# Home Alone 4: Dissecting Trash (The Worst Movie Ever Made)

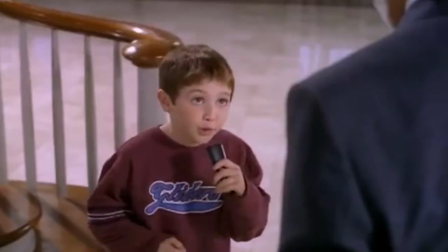(12:26) That's where I draw the fucking line. Music off. I'm off to the store.
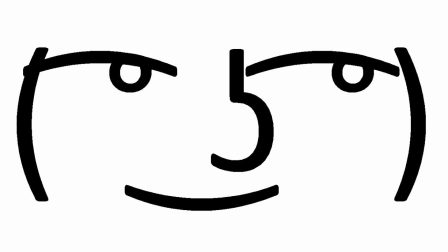(12:31)
Just look at that brilliant symmetry in the writing. Fake Kevin says, music off.
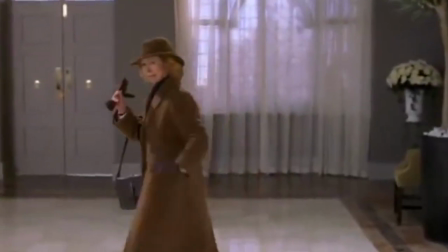(12:37)
Then Molly says, I'm off to the store. This is brilliant, but I like this.
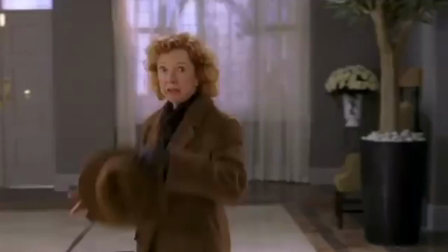(12:44) Don't pick on that, dear child.
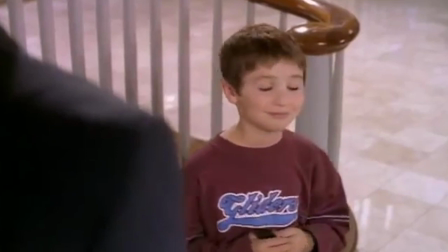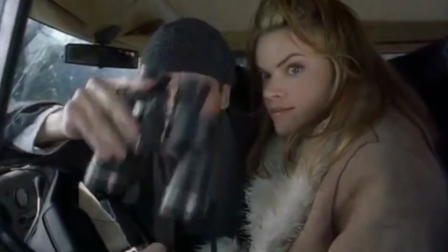(12:51) She's out of the house. All right.
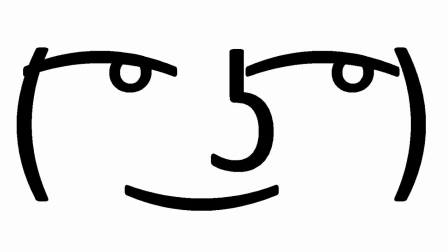(12:55)
Okay, this scene right here doesn't even make any fucking sense, because later she's revealed to be Marv's mom. So why does he care if she's out of the house? She's on their side. It's literally just there to make it a pointless twist, but it doesn't even make any fucking sense.
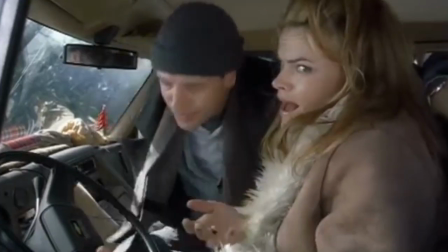(13:12) If the prints don't arrive till tomorrow, why are we going in there now? To get the lay of the land. To get the lay of the land.
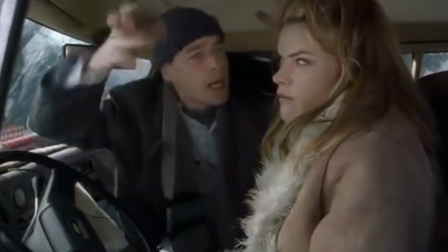(13:22) What do you think, Vera? We're just gonna go in there tomorrow and start grabbing kids? Ooh, everybody get in the van!
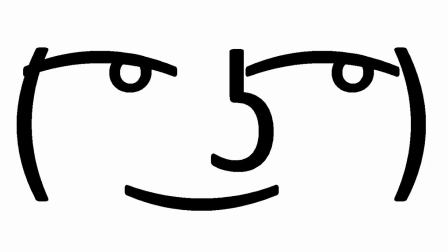(13:27)
Coming up is a pretty good lecture on criminal success. I'd recommend taking notes if you're interested in that kind of thing.
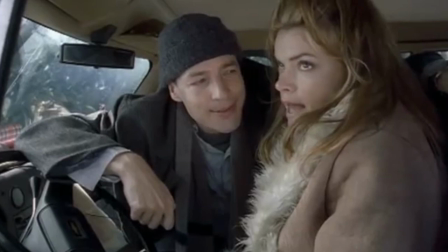(13:34) Do you know the secret to criminal success? Not getting caught. Planning.
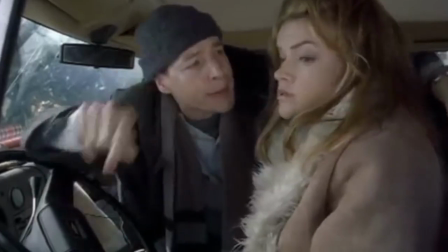(13:40) Preparation. Preparedness. Be prepared. Be a prepared preparator, huh?
It's really just good advice for anyone.
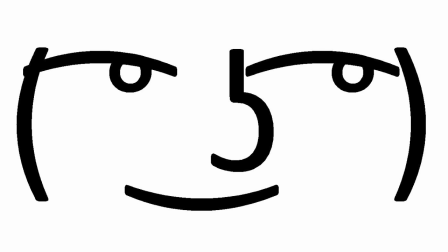(13:46) Be a prepared, prepped preparator. Huh?
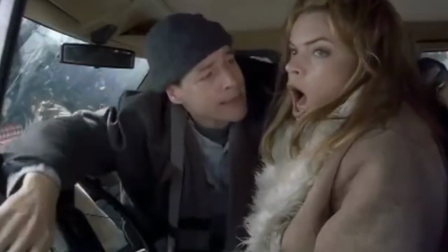(13:53) That's my motto, and that's why I'm... a Boy Scout. No, the boss.
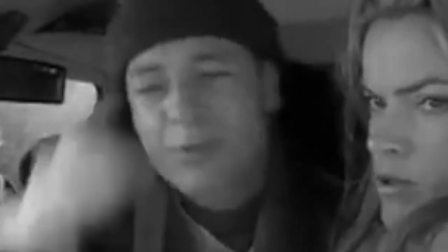(13:57) No, the boss. No, the boss. 5 minutes later.
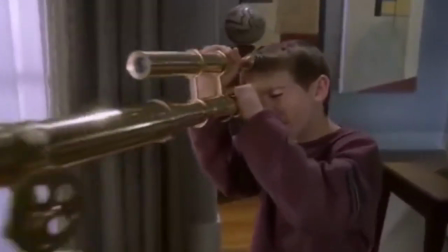(14:05) No, it can't be. It is!
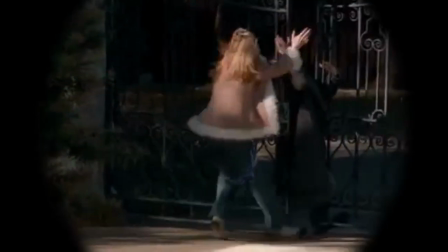(14:10) It's Marv! No, it can't be. It is. It's Marv.
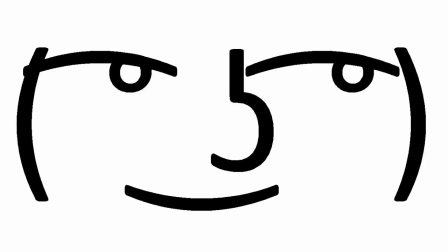(14:15)
It's the kind of movie that just makes you tired.
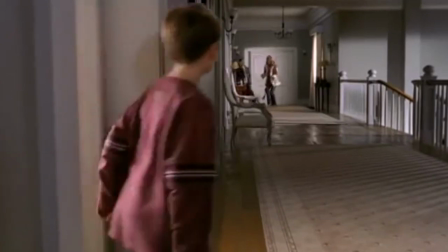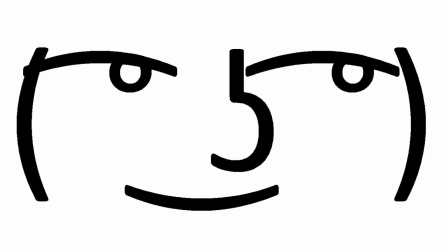(14:24) Door closed.
Isn't it easier to just close the door with your own fucking hand? I mean, are you that lazy that even when you're trying to hide, you have to do the lazy option where you have to make noise? This fucking movie, man. This fucking movie.
Door open. Door closed. I love this thing. Mom?
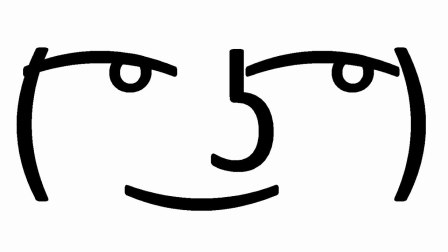(14:44)
when you have to add some stupid metal sound that doesn't even make any sense just because the door closing at that speed wouldn't do any damage.
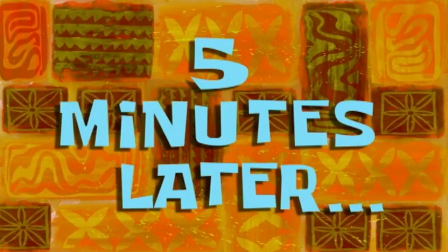(14:51) 5 minutes later.
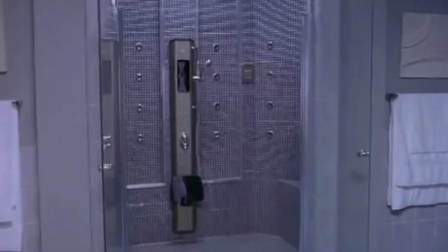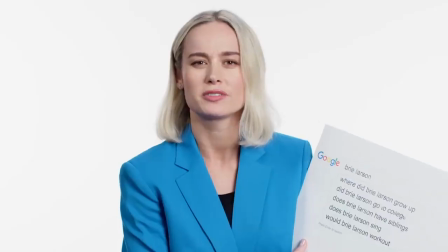(14:59) Is that like a personal attack or something?
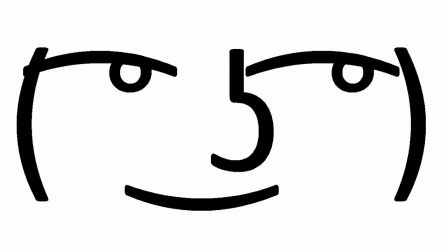(15:05)
Okay, this editing right here is just incomprehensible garbage.
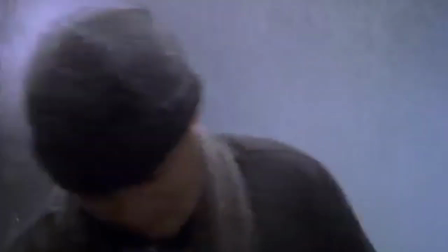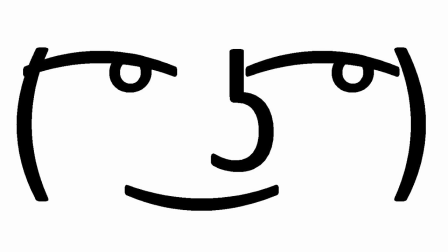(15:16)
There's literally 10 separate shots in 7 seconds. I had to watch this first bit like 3 times to even understand what was happening.
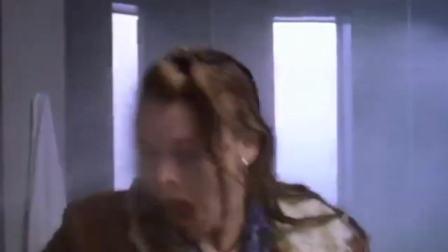(15:25)
She has this reaction like an object's flying towards her, but she literally just leaps back for no reason.
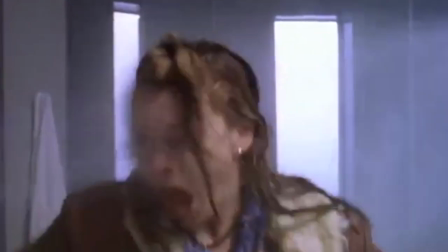(15:31)
The way they switch the angle, you're expecting to see her perspective,
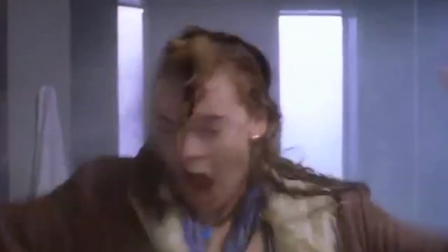(15:35)
but it's literally just a completely pointless angle change, and you can't even see shit because there's water everywhere.
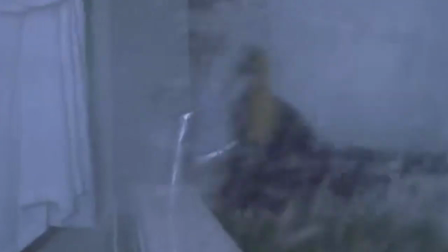(15:42)
Then you have this useless 0.5 second shot of a faucet breaking that adds nothing.
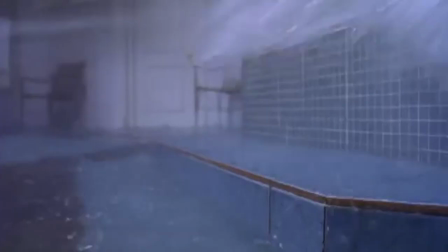(15:47)
Great going, Rod Daniel. Then this shot's randomly in slow motion for no reason at all.
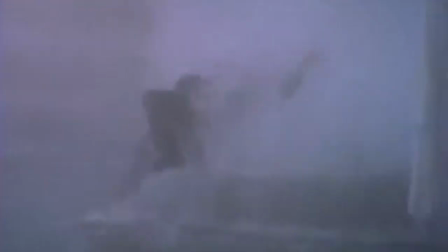(15:54)
Then we have this sequence of 3 shots that should have been 1. It's really just pure headache inducing.
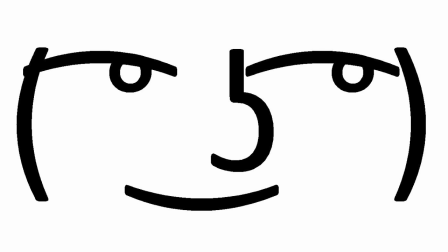(16:00)
Apparently one of these editors also edited something called The Bourne Identity Crisis, which is like a gay short film parody comedy of The Bourne Identity.
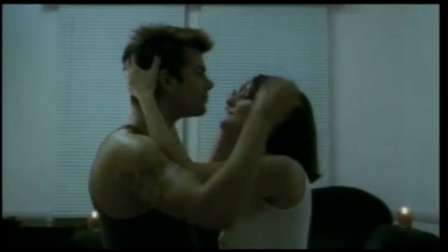(16:11)
So now we're gonna watch that.
What the fuck is going on?
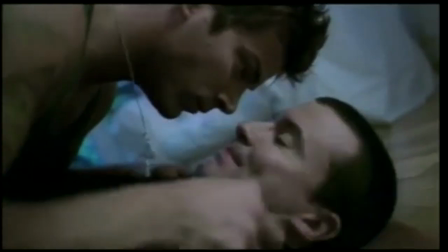(16:19) Who sent you? Too little too late, get off of me. Who are you?
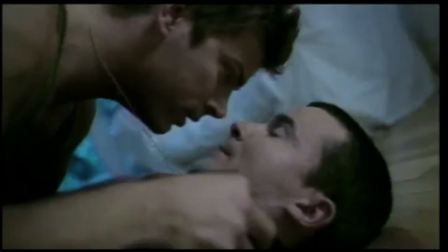(16:24) Do you get the headaches? Who are you? Say it! Okay. You're my cowboy, and I'm your little doggy.
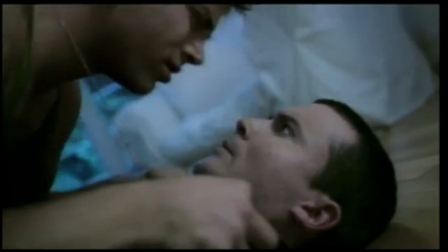(16:31) Take it easy on him. He doesn't remember you.